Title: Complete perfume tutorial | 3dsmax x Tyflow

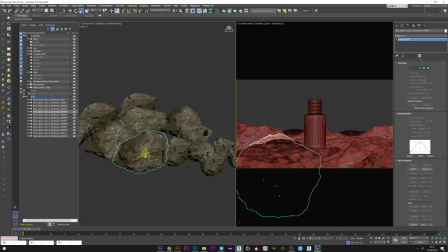4:02 I used the same model that I just rotated and scaled to have a more natural look, but you can of course import as many rock models as you want. To finish this simple scene,
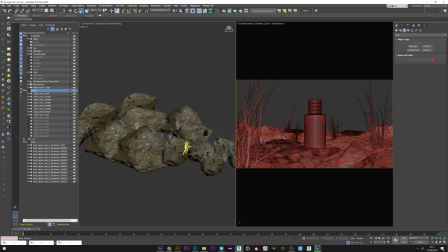4:13 I also imported a vegetation asset and I proceeded in the same way by scale and rotate in order to give something organic for my environment. And once we are satisfied with our scene, we move on to the lighting. I have here a dome light and several vray plane.
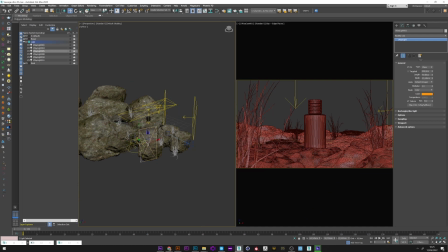4:32 I will for the moment just keep the dome light to show you the process.
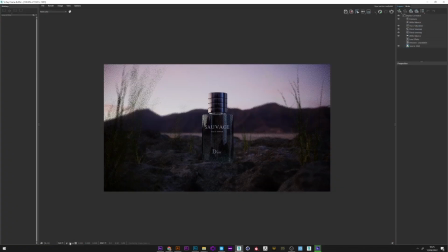4:38 Okay, so I only have this dome light and I'm going to launch a render.
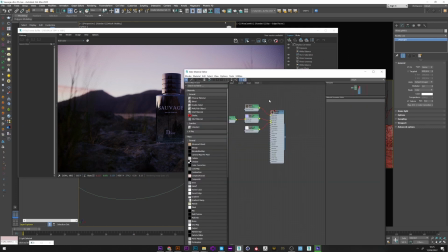4:44 We can see that we have a very interesting rendering. I will now show you the texture I used.
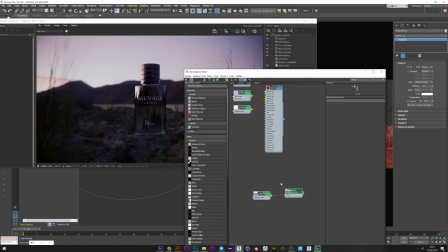4:50 It's a simple vray bitmap with an HDRI that you can find on many sites such as HDRI Heaven.
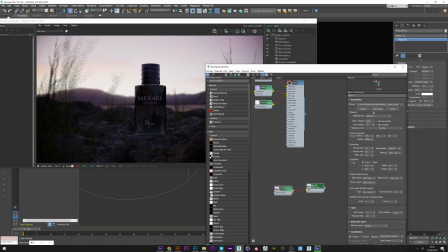4:59 We can rotate the HDRI live and see the result to choose the atmosphere that we prefer.
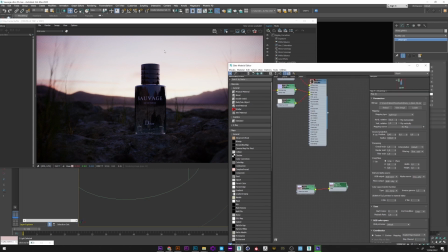5:06 Don't forget to select spherical mapping for your HDRI to work well.
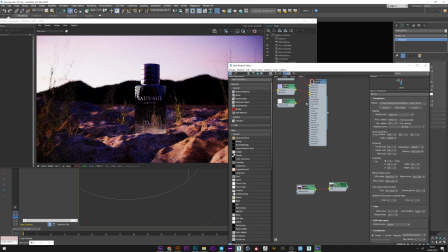5:10 An interesting option can also be to play on the inverse gamma to increase or decrease the shadow or the intensity.
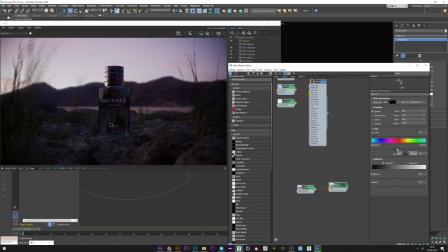5:17 Here I just link my vray bitmap to a color correction to simply reduce the saturation of my HDRI, which I find too strong.
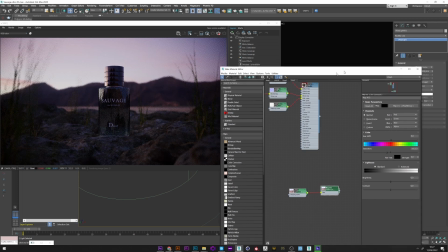5:26 And of course this color correction is linked to my vray dom light.
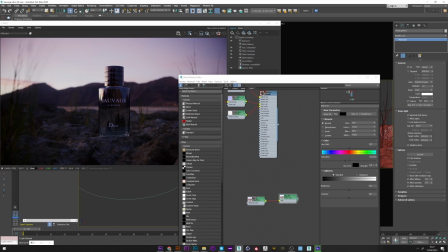5:30 What you can also do is go to the dom light menu and activate log to texture.
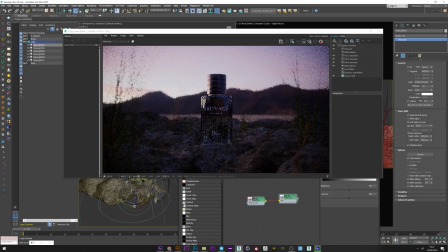5:35 With this option, you no longer need to go back to the material editor. You can simply rotate your HDRI directly in the viewport.
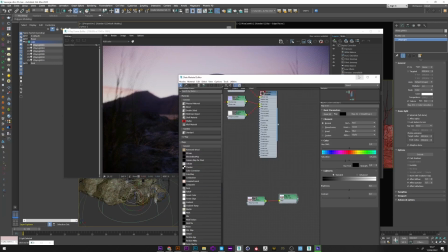5:43 It's very convenient. Okay, so I'm not going to close all that and we will go see the other light.
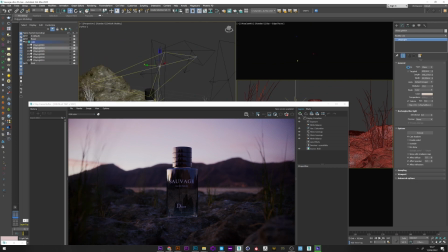5:50 I can activate, for example, this light above. We can see on the perfume the result. Before and after. And what we want is for this light to only illuminate the perfume and not the decor.
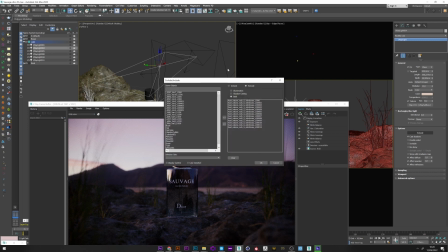6:04 To do this is very simple. Just go to exclude and select the asset you want to ignore by light.
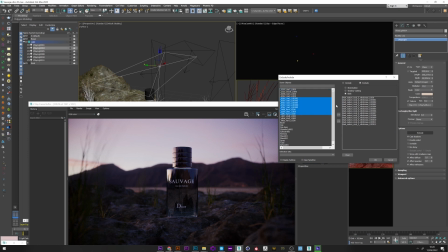6:11 You can see all the rock assets that I have excluded. So I select what I want and just pass them to exclude with this arrow. It's really a very useful option. I have here another very soft light to illuminate it.
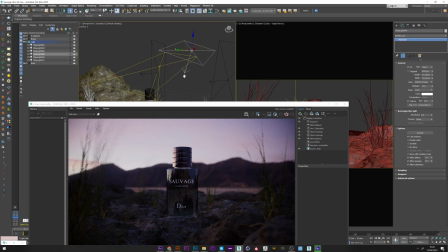6:26 And what we want now is to create a beautiful reflection on the side of the bottle. For that, I activate this vray light and we can see that the light really creates a very pretty reflection.
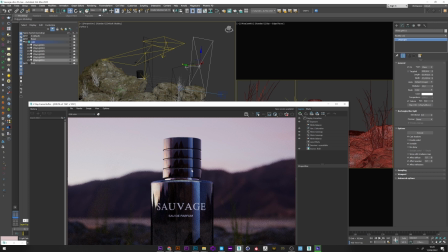6:38 We have on one side a very defined side with this beautiful line and on the other side something much more diffuse. It's very aesthetic. Okay, I will now show you how to do that. I have here a vray softbox.
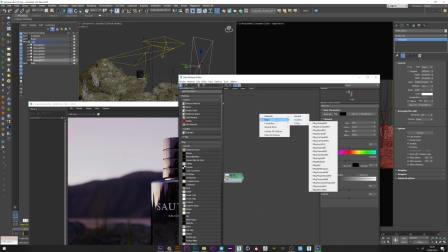6:53 And I go to map, vray, and here vray softbox.
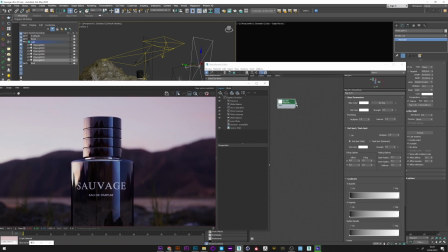7:02 I now connect this softbox to my map slot to show you from scratch. We can see here the light that is not very beautiful for the moment.
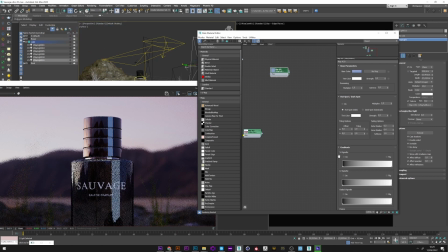7:13 What we can do now is to play with the gradient. I will just activate the vignette. And you can see that one has the effect we want. We are just going to select flip to invert the gradient.
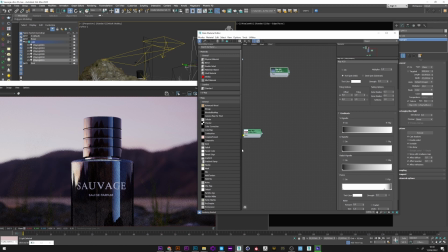7:29 Okay, it's perfect like that. I will do the same now with the U value. And I will also invert the gradient because I want the effect to go from the top to the bottom. You can also play with the gradient to accentuate the effect or not.
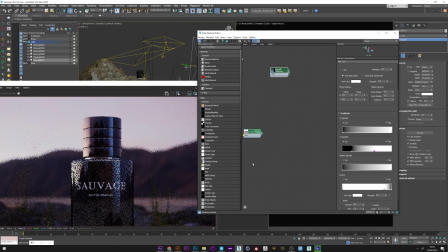You can also add a little frame that will soften the wall light. Okay, it's good for the setting of this softbox.
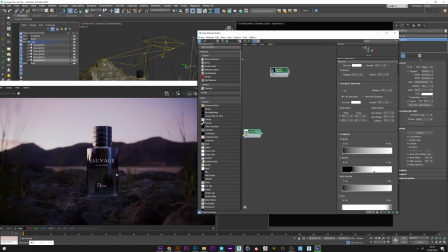7:58 It's really allow you to create very interesting light, especially for project rendering.
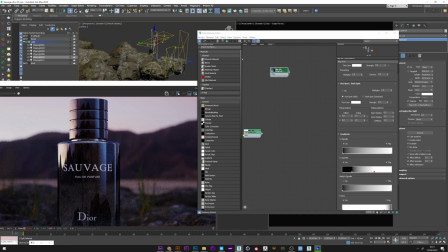8:02 I will now activate all the light that has been created with the same process and which really allow us to highlight our perfume bottle.